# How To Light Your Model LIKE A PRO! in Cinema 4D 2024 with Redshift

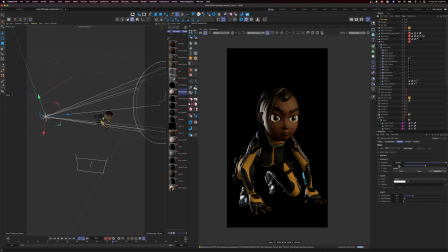[12:20]
So maybe let's go into our rim light, go to the color, and let's go to a more darkish blue, less saturated. We can always dial it back in. All right, it's looking good to me.
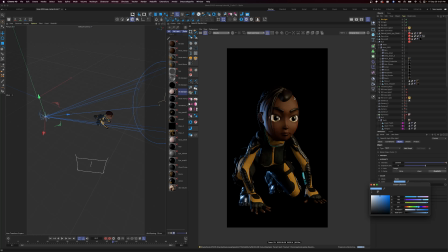[12:40]
Our next task is to add a light to kind of cheat the orange glow that's coming from the light in the fill light. I want to make it a lot harsher on our right side and a lot more saturated. So what we're going to do is we're going to grab us another spotlight, and we're going to take our spotlight.
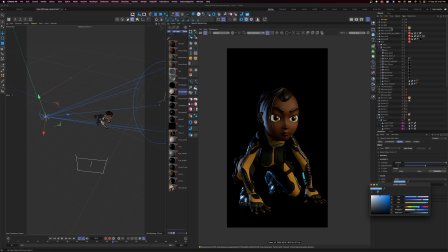[13:02]
And as you can see, we're not using our dome light anymore. So let's add it back. See what it gives us. There you go. That just fills in our shadows just a little bit. So let's take our dome light and let's drop that down even more so we can keep our mood going.
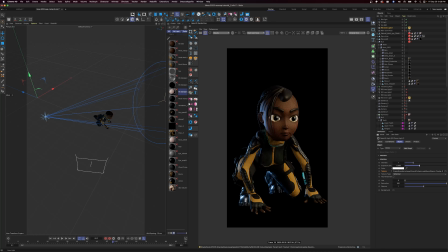[13:21]
So let's grab our spotlight so we can add that to the left side of Nova. And we're going to grab another spotlight and move it over here to her left side. So let's rotate our spotlight into place. There we go.
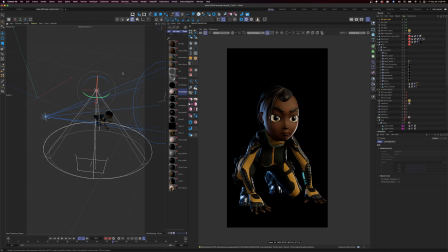[13:40]
Look at that. So what we're going to do with this spotlight, we're going to raise it up just a bit. Get that eyebrow in there. And if you notice, we have our highlight just kissing the side of her cheek here, and her armor, and her arm, and her hand here.
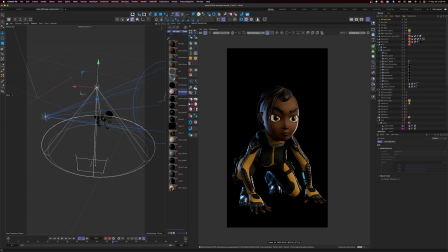[13:59]
And it's even bouncing off onto this side. So what we're going to do now is we're going to take this spotlight and we're going to make it orange so it kind of seems like it's the same light coming from that side.
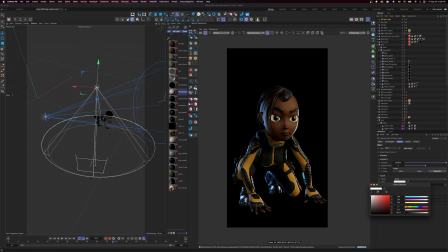[14:14]
So let's go into this spotlight, go to the color, and we're going to push it over into the orange. See what that does for us. All right, nice and saturated.
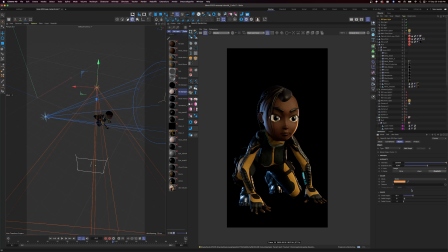[14:28]
Let's actually make this a little brighter. We're actually going to go down to the cone angle as well and play with that. See if we can get it to soften up just a bit for us. There we go.
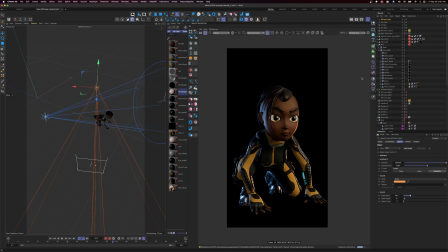[14:46]
Now that we have our orange light on our right side, that's our other rim light. So we can rename our light. We'll call that our L rim light for left side. And we'll rename this one
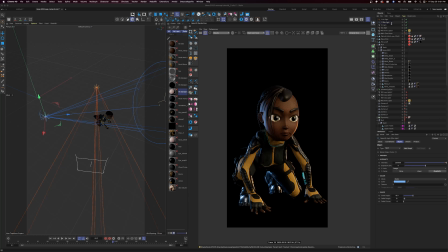[15:03]
course. $100 for the person who knew that. R for the right rim light. So now that we have our lights, we can start working on some of our accent lighting. We have all of this wonderful emissive materials in here,
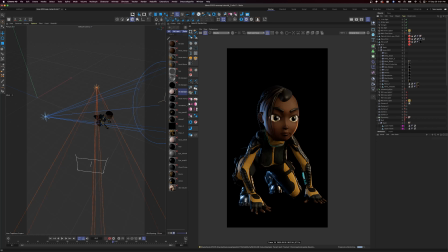[15:19]
and we can kind of cheat it and make it seem like it's illuminating a little more. So let's go grab us another light. So let's see what we can use. Maybe a spotlight will work perfect in here. So let's grab a spotlight and go down to spotlight.
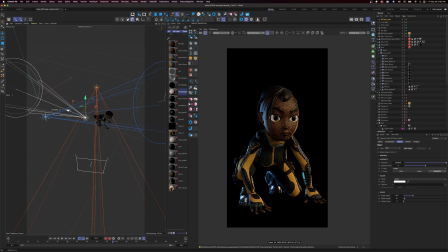[15:38]
We're going to actually move this spotlight nice and close in here next to her hand. Move it up like it's coming from her arm. All right, let's get in closer so we can see what we're doing.
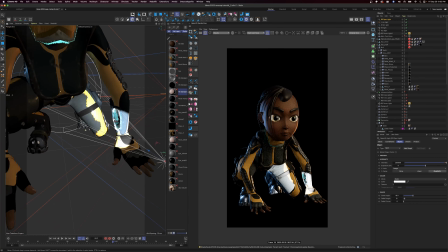[16:02]
All right.
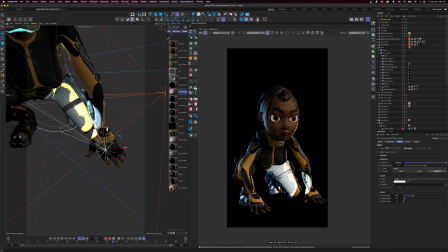[16:04]
So let's take this spotlight and we're going to move it over here to where the emissive material is coming from. And we're going to take this here and rotate it.
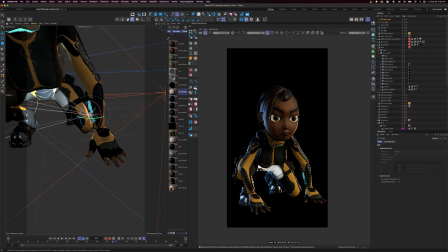[16:22]
All right, and we're going to back that off just a bit.
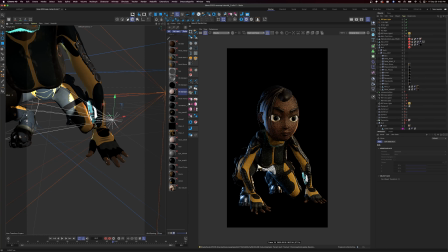[16:33]
Push it in. Just enough. Then we'll rotate it just a bit more. There we go. And we don't want it to be that bright.
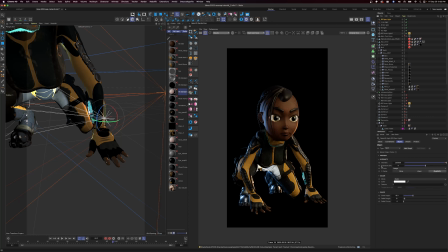[16:48]
So we'll take this light and we'll change it to the color of our emissive material. So now that kind of gives us a nice light under there.
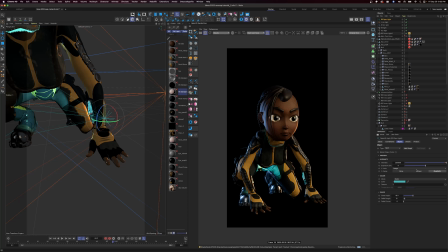[17:04]
We're playing off of here. So let's actually dial that back just a little bit. Dial that down and we'll rotate it up so we can get some of that edge coming on her chest plate there.
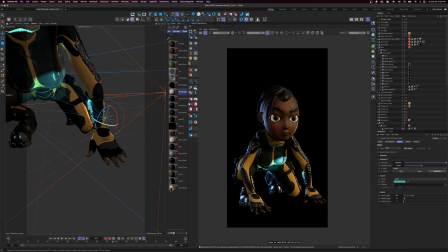[17:25]
All right. Let's see what kind of silhouette we can make with this light. Let's angle it. We could always move it out.
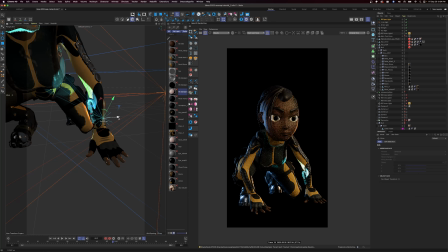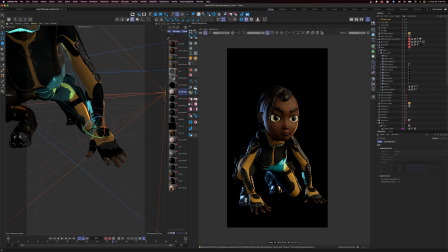[17:59]
Rotate it. Let's see. All right. Almost there. Almost there. After this, we'll actually mess with the cone angle, and that will allow us to make the light not look so harsh.
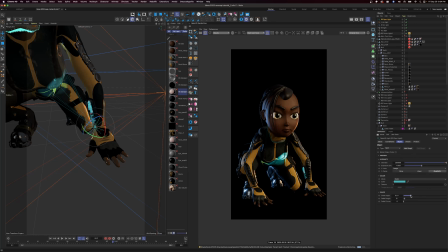[18:15]
So let's go down to our cone angle. Let's make it a lot wider. A lot wider. There you go.
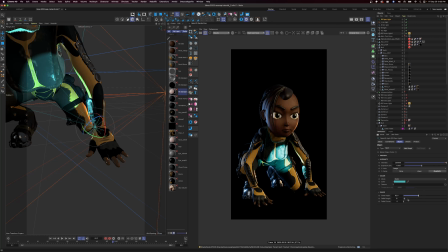[18:28]
And now that we have it wider, we're going to see what our fall off is. All right. Let's dial that down just a bit.
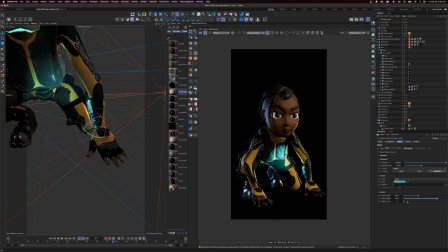Take our fall off curve down just a little bit. All right, that's illuminating just a little too much.
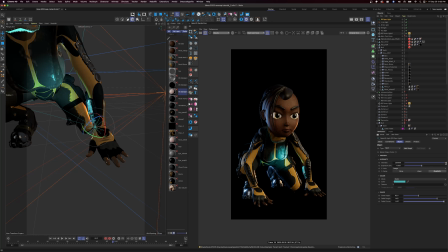[18:59]
So now we can dial down our intensity. All right, that's looking good to me. We have another emissive material coming from her neck here, so we can kind of make some green, maybe highlight her shoulder here and make that pop up.
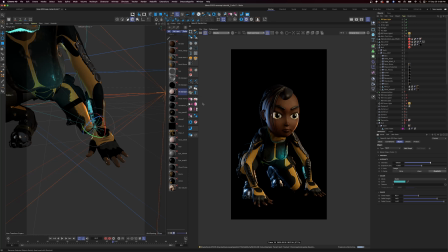[19:18]
The same spotlight that we were using for her wrist, we're just going to move it up to her shoulder. Let's get this spotlight moved over and duplicated. So E for move, hit command and drag, and that should duplicate our light for us.
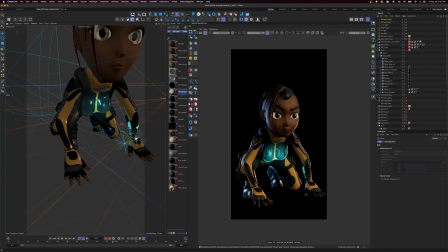[19:40]
All right, let's move this light up to her shoulder. This will give us the light coming from her neck guard here. Rotate that down.
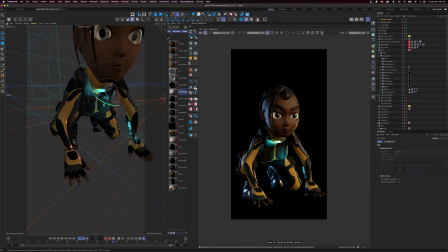and move it over to the left so it can hit her shoulder as well. We don't want this to be too bright.
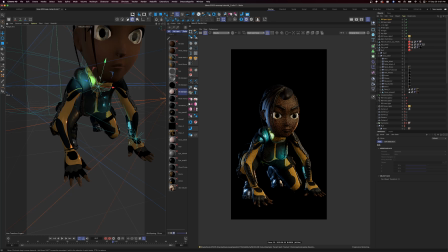[20:15]
And move it in. And let's move that back out. It's a lot of nudging. So there we go. That looks a little better. Perfect. Let's rename this shoulder.
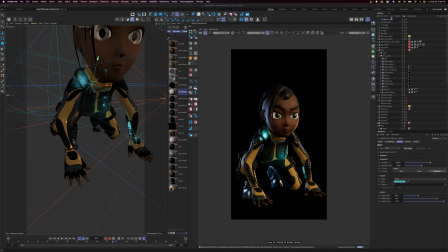[20:34]
RS is pretty good. So R shoulder spotlight. All right.